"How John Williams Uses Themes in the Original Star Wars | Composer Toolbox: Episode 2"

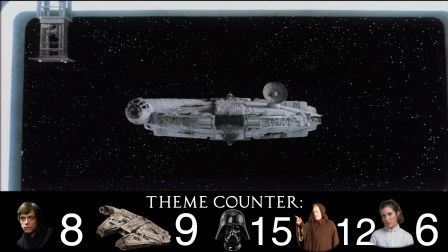(12:17)
So I think Williams is making a subtle parallel here between the opening scene where the blockade runner is being captured and here where the Millennium Falcon is being captured.
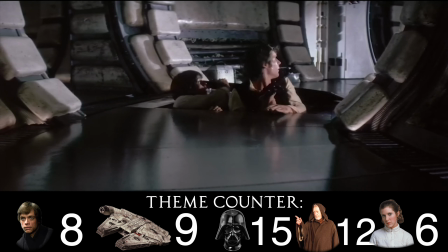(12:24)
Then, going forward more, as we see the heroes narrowly avoid capture, we hear the Force theme again.
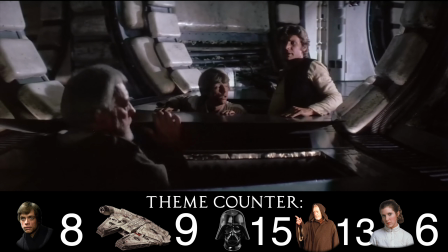(12:29)
This could still be talking about Luke's journey and destiny here, or it could just be that we needed the presence of a familiar theme after they're near capture.
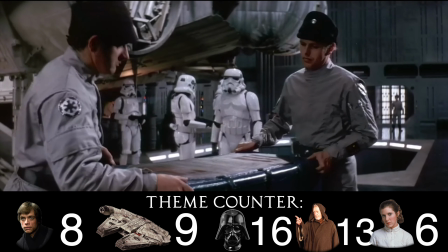(12:37)
Then we get a couple more obvious uses of the Imperial theme, and then we hear the Star Wars main theme for the first time since we were on Tatooine.
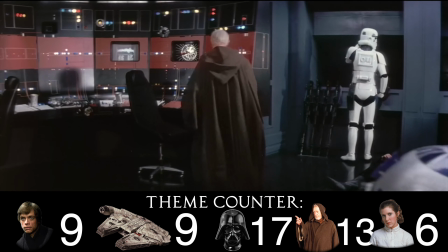(12:43)
I imagine Williams uses the all-encompassing theme here since we have multiple important characters on screen.
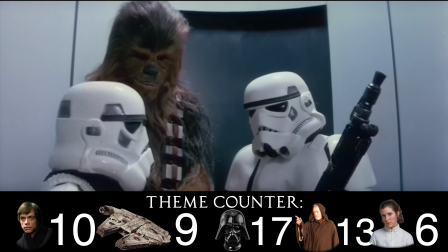(12:48)
Then the all-encompassing main theme is used again as they attempt to make their way towards the princess. Then, as a firefight ensues, we get a fitting heroic statement of the Star Wars theme.
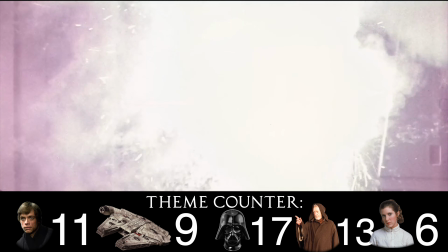(12:57)
This seems to directly contrast the simple iteration of the Star Wars theme back when Luke was on Tatooine.
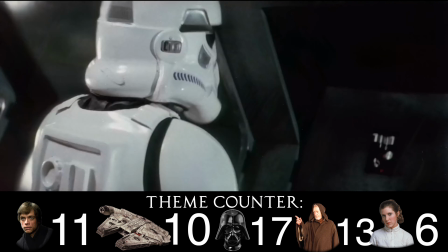(13:02)
Then Williams uses the Rebel fanfare, again as the threat of capture looms.
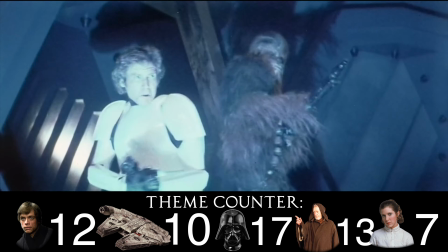(13:06)
Then, we get an obvious use of Leia's theme, and then as the stormtroopers arrive, we get several statements of the Imperial theme.
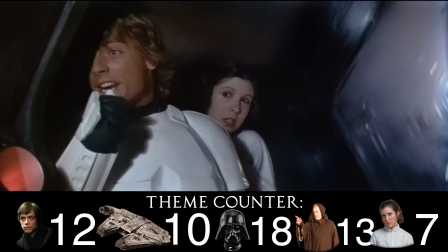(13:12)
Williams also again makes use of the Rebel fanfare as they are about to either be killed or captured.
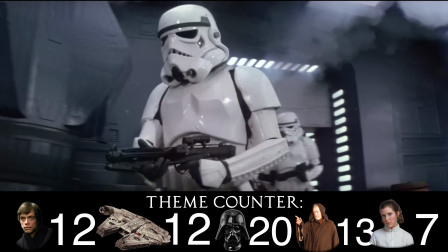(13:17)
Next, fast forwarding a bit, we get several uses of the Imperial theme as the walls converge.
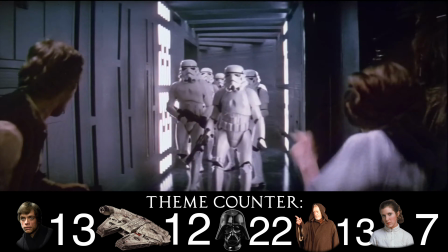(13:21)
Then we get the Star Wars theme again as our heroes get closer to escaping, but the Imperial theme accompaniment surprises us as the stormtroopers appear around the corner.
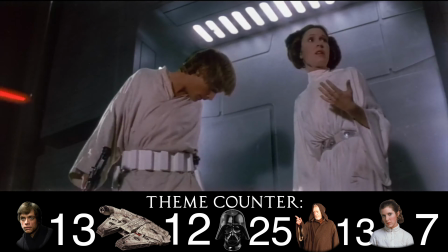(13:29)
Williams uses the Imperial theme a lot throughout this cue to represent the presence of stormtroopers everywhere. Then we get another very heroic statement of the Star Wars theme as Luke shoots the stormtroopers across the chasm.
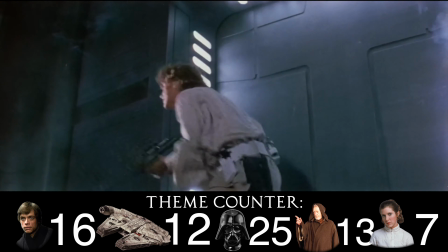(13:37)
Again, this directly contrasts with the version of the theme we heard when Luke was on Tatooine. Then we hear the secondary main theme for the first time since the opening text crawl.
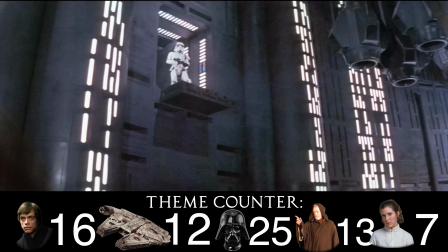(13:45)
Not really quite sure of its significance here, but we get another statement of the main theme directly afterwards.
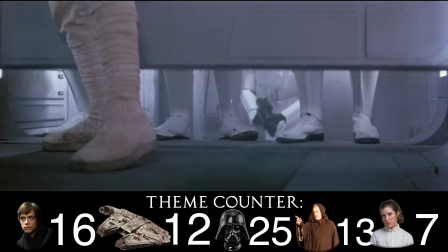(13:50)
Then a fragmented version of Leia's theme plays briefly.
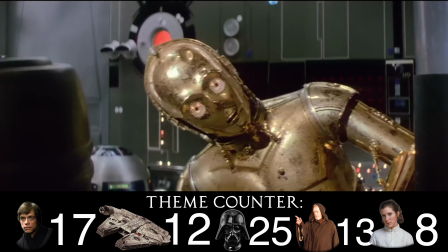(13:53)
Another simple statement of the main theme happens at the cut to the droids, but is quickly followed by another statement of the Imperial theme as we see the stormtroopers chase Han and Chewie.
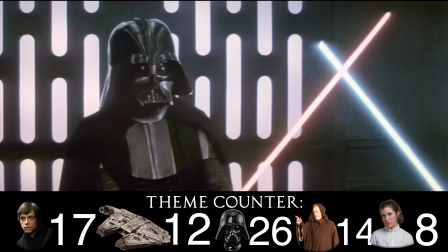(14:00)
Then, going forward a bit more, we hear a fitting and simple statement of part of the Force theme as Ben surrenders to Vader's killing strike.
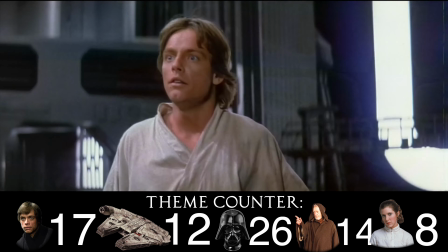(14:06)
Then we get an interesting use of Leia's theme here.
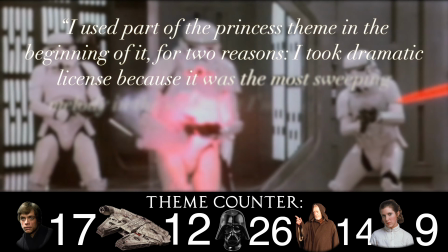(14:10)
Specifically about this, Williams says, quote, "I used part of the Princess theme in the beginning of it for two reasons.
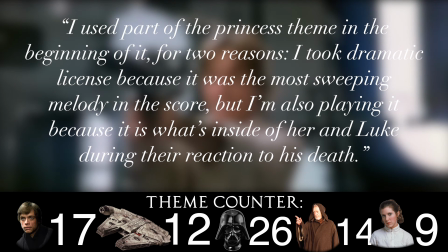(14:17)
I took dramatic license because it was the most sweeping melody in the score, but I'm also playing it because it's what's inside of her and Luke during their reaction to his death."
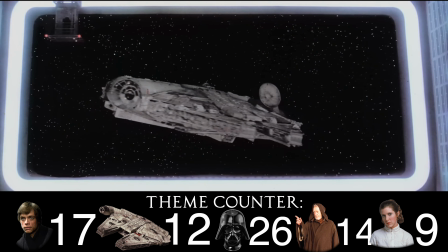(14:26)
End quote. Williams then again uses the Rebel fanfare as our heroes attempt to escape imminent capture.
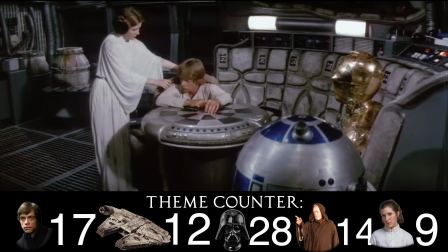(14:31)
Then, as Luke dwells on Ben's death, we get another somber statement of the Force theme.
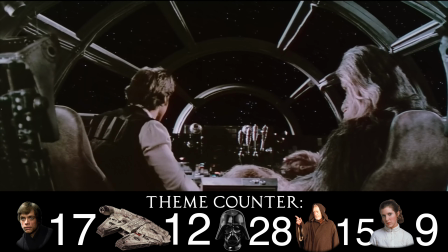(14:36)
This is a major turning point in Luke's journey, and the use of the Force theme here helps signify this.
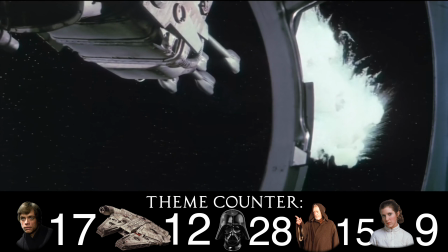(14:41)
Then, as the TIE Fighters attack, we get many uses of the Rebel fanfare as they once again attempt to escape certain death.
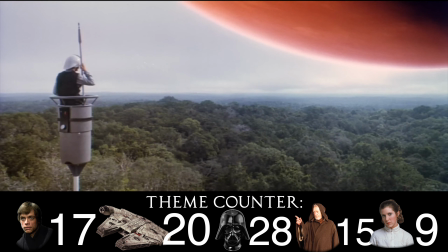(14:47)
Now, fast forwarding more, we get to the exciting Battle of Yavin sequence.
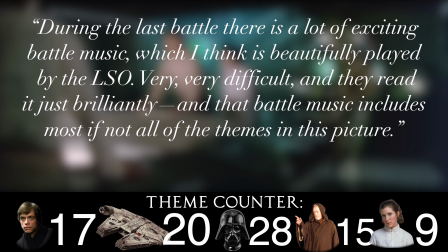(14:51)
Williams says this about it, quote, "During the last battle, there is a lot of exciting battle music which I think is beautifully played by the LSO.
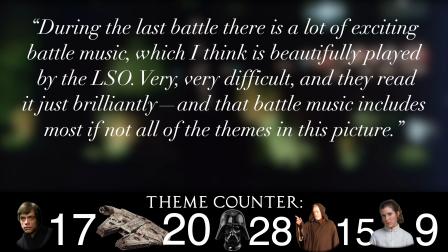(14:59)
Very, very difficult, and they read it just brilliantly. And that battle music includes most, if not all, of the themes in this picture."
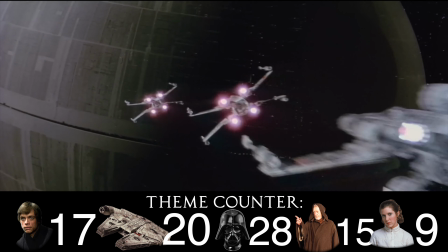(15:05)
End quote. We first hear the Imperial motif at the cut to the massive Death Star. Then we get a variation of the Force theme as the X-Wings go into battle.
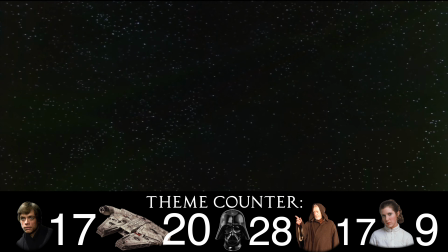(15:12)
This could be signifying the cultivation of Luke's journey here, or it could just be Williams using a familiar theme for this decisive battle.
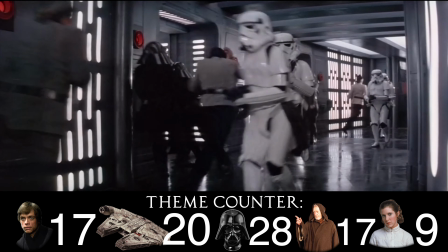(15:18)
We get another statement of the Force theme as well as the Imperial theme as we see Darth Vader inside the Death Star.
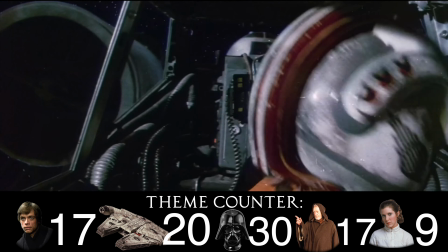(15:23)
After this, we get even more statements of the Force theme.
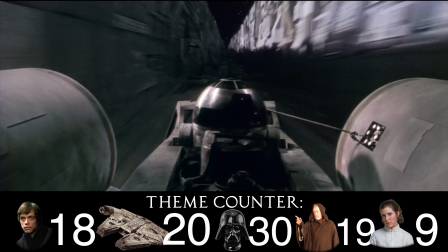(15:26)
Then, after the music lays out until Luke's attack run, we get a statement of the main Star Wars theme as Luke gets closer to the target, getting closer to his goal.
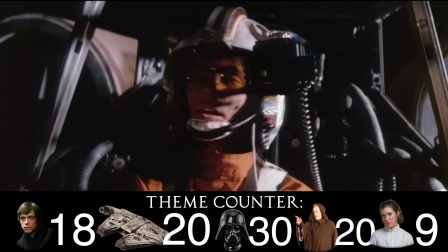(15:33)
Then we get a sweeping rendition of the Force theme as Ben tells Luke to use the Force.
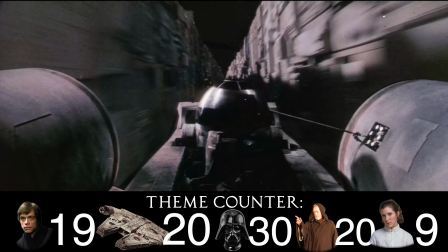(15:39)
As Luke gets nearer, we'll get more statements of the main Star Wars theme, and some are slightly altered even.
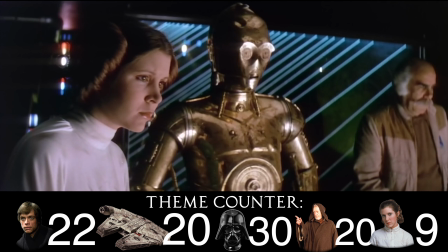(15:43)
This again shows the importance and weight of this major event in Luke's path. Then, spoiler alert, after Luke successfully murders thousands of government officials and law enforcement,
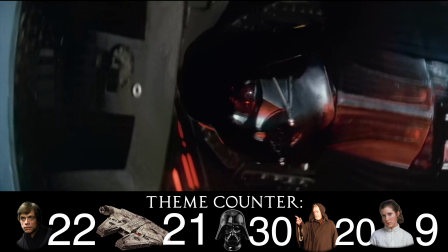(15:52)
we finally get a statement of the Rebel fanfare in a victorious context. And then we get the well-known and triumphant throne room scene.
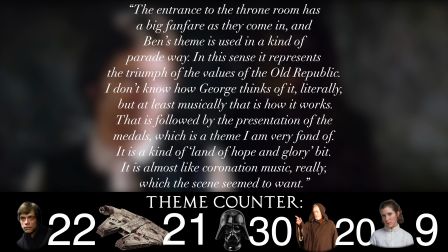(15:59)
Williams says this about it, quote,
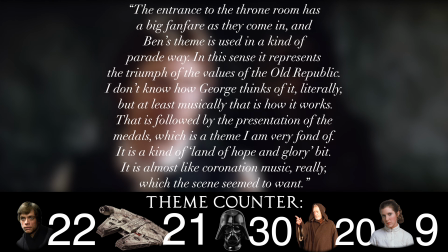(16:02)
"The entrance to the throne room has a big fanfare as they come in, and Ben's theme is used in a kind of a parade way.
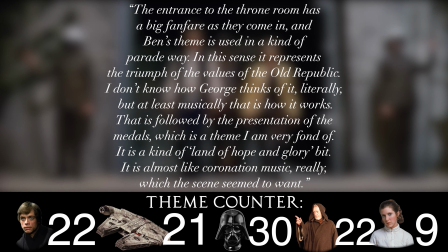(16:09)
In this sense, it represents the triumph of the values of the Old Republic. I don't know how George thinks of it literally, but at least musically that's how it works.
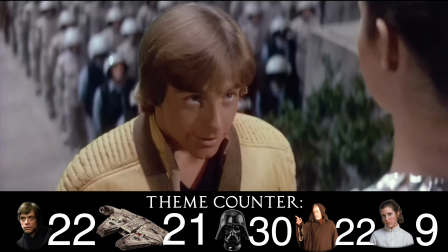(16:18)
That is followed by the presentation of the medals, which is the theme I'm very fond of. It is a kind of land of hope and glory bit.